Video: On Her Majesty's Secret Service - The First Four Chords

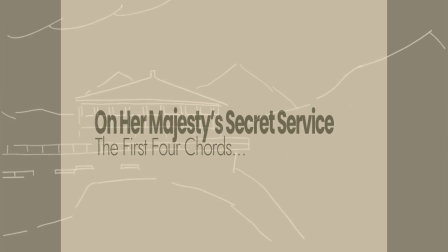Now it's 1969, and Mr. Connery no longer is James Bond,
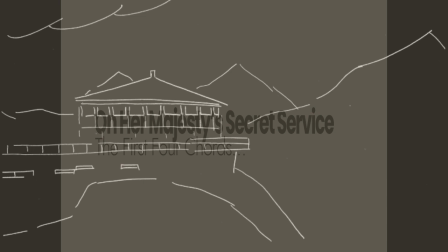and a lot of other new elements are going to be introduced to us, one of which, of course, is Mr. Lazenby.
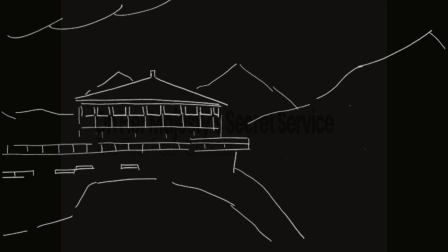The main theme to On Her Majesty's Secret Service features four very characteristic chords in a sort of syncopated rhythm.
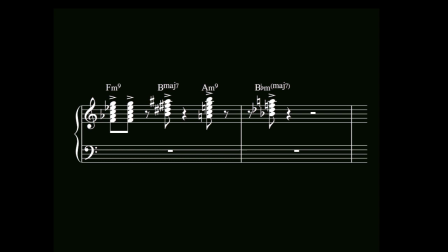This is something that we haven't heard before in any of the preceding films, from Russia with Love, Goldfinger, Thunderball, or You Only Live Twice.
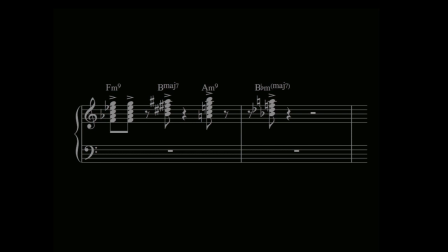And this characteristic combination of harmony and rhythm features throughout the score, and only this score. So, the film opens with the chords we associate with the James Bond gun barrel, But then, as Mr. Lazenby shows up, we suddenly hear the Moog synthesizer. We hear something that was actually fairly radical to put in a mainstream film at this point. Most electronic music that used the Moog synthesizer and other electronics was of an experimental nature. So this was a fairly bold move for Mr. Barry to make. But it did signal that something new was about to be happening.
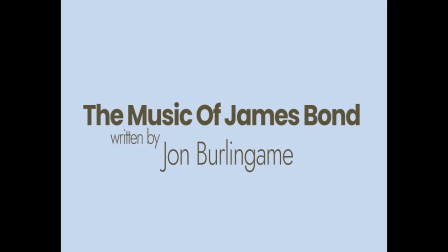You can read more about the inclusion of the Moog synthesizer and how it was incorporated in the score in John Burlingame's excellent book, The Music of James Bond.
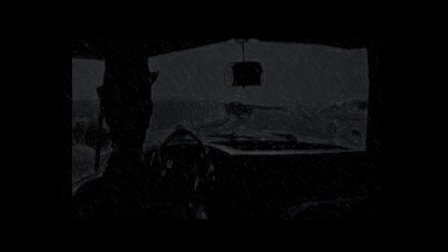We then get an example yet again of what I think might have been Mr. Berry's marching orders from the producers for the score,
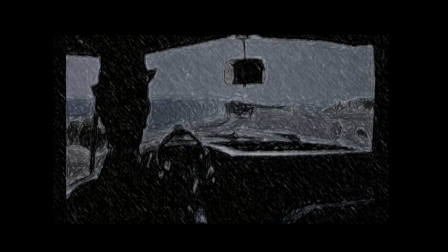which was to balance the familiar with the new,
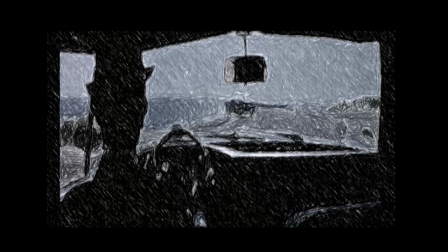to make us feel comfortable whilst we're being introduced to a brand new version of of what we've become accustomed to seeing
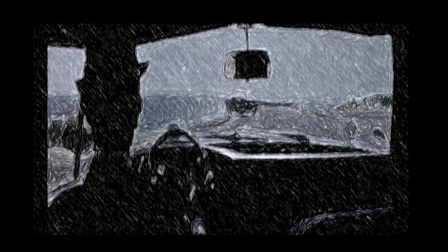up until this point. So you get this traditional arrangement of the James Bond theme,
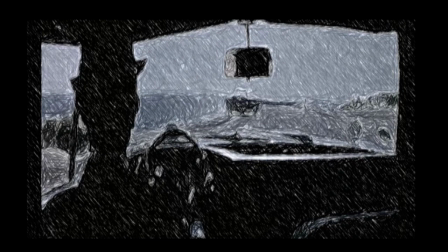which then leads into another one with a Moog synthesizer replacing the guitar.
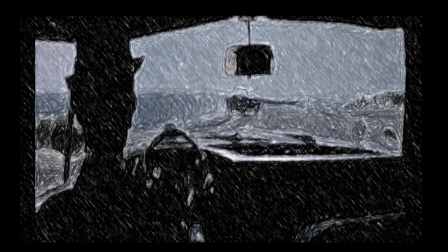The twang guitar, the rock and roll instrument of the late 50s, early 60s,
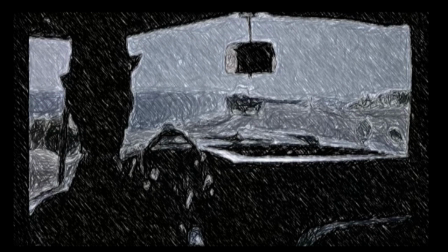being replaced with the synthesizer, the instrument of the future at this point.
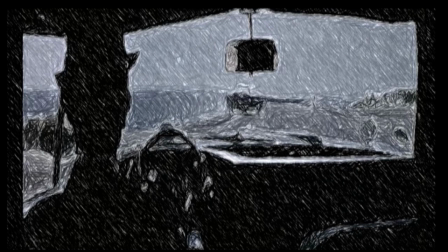And it works brilliantly whether this was his stated intention or not.
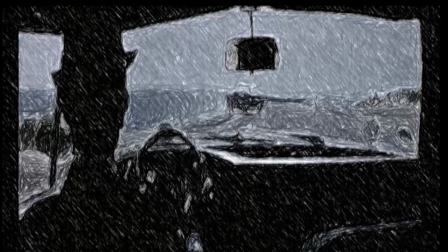It feels like a classic James Bond score, but it also feels fresh and new even now 50 years later, I think.
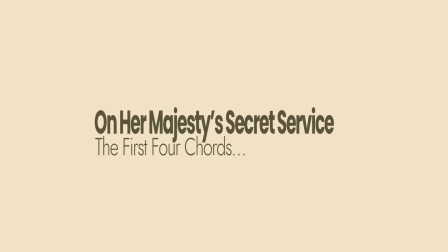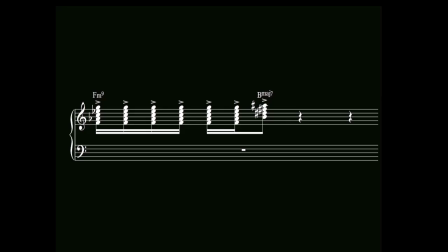And then about three minutes into the film we hear these chords for the first time.
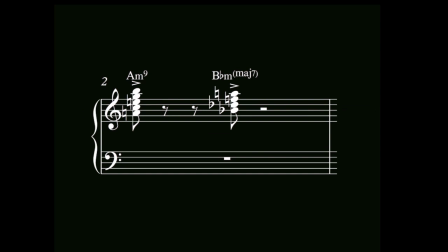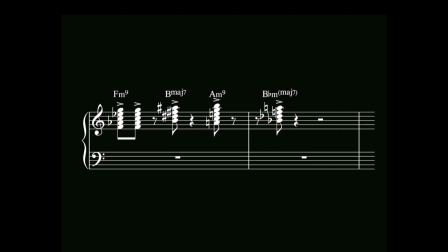These are the opening chords to the film which we will hear famously for the next 50 years like this.
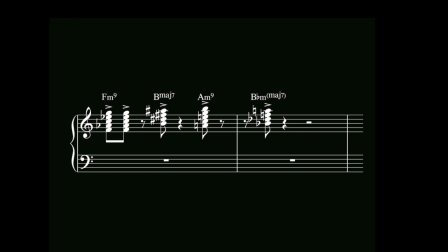In my opinion, one of the most exciting pieces of music ever committed to film.
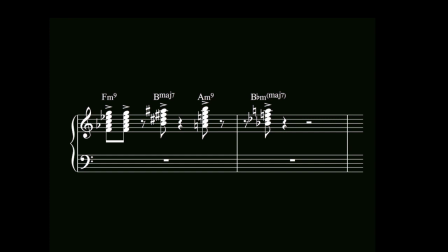Back at minute three of the opening of the film, we then get a variation of the chords that we've just heard for the first time.
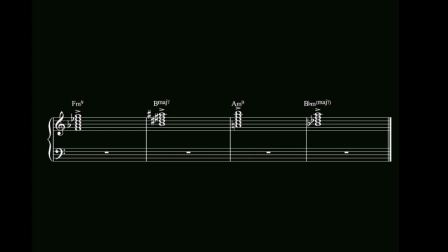Becomes the next section of this sequence. Isn't it wonderful?
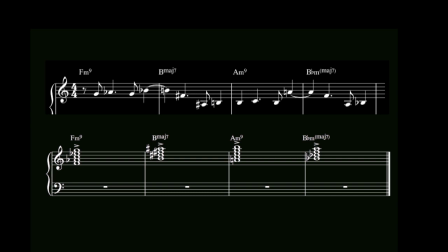So, as Mr. Lazenby runs down the beach as James Bond to rescue Contessa Teresa di Vicenzo, this dreamy sequence where you don't quite understand what's happening, it actually helps if you read the book because there's a bit more of a backstory in the book than there is in the film,
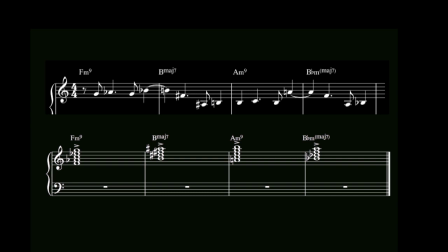is all based on these same four chords that are at the beginning of Honor Majesty's Secret Service.
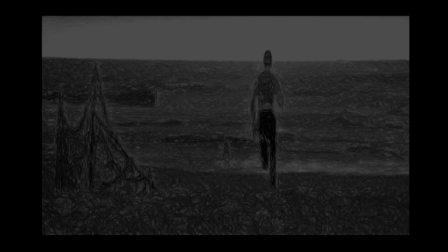We've heard them as the stabs that you actually hear in the theme, and now you're hearing them turned into this lovely tapestry,
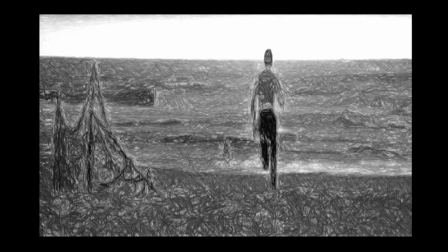this blanket of dreaminess, and it's gorgeous and transports you somewhere.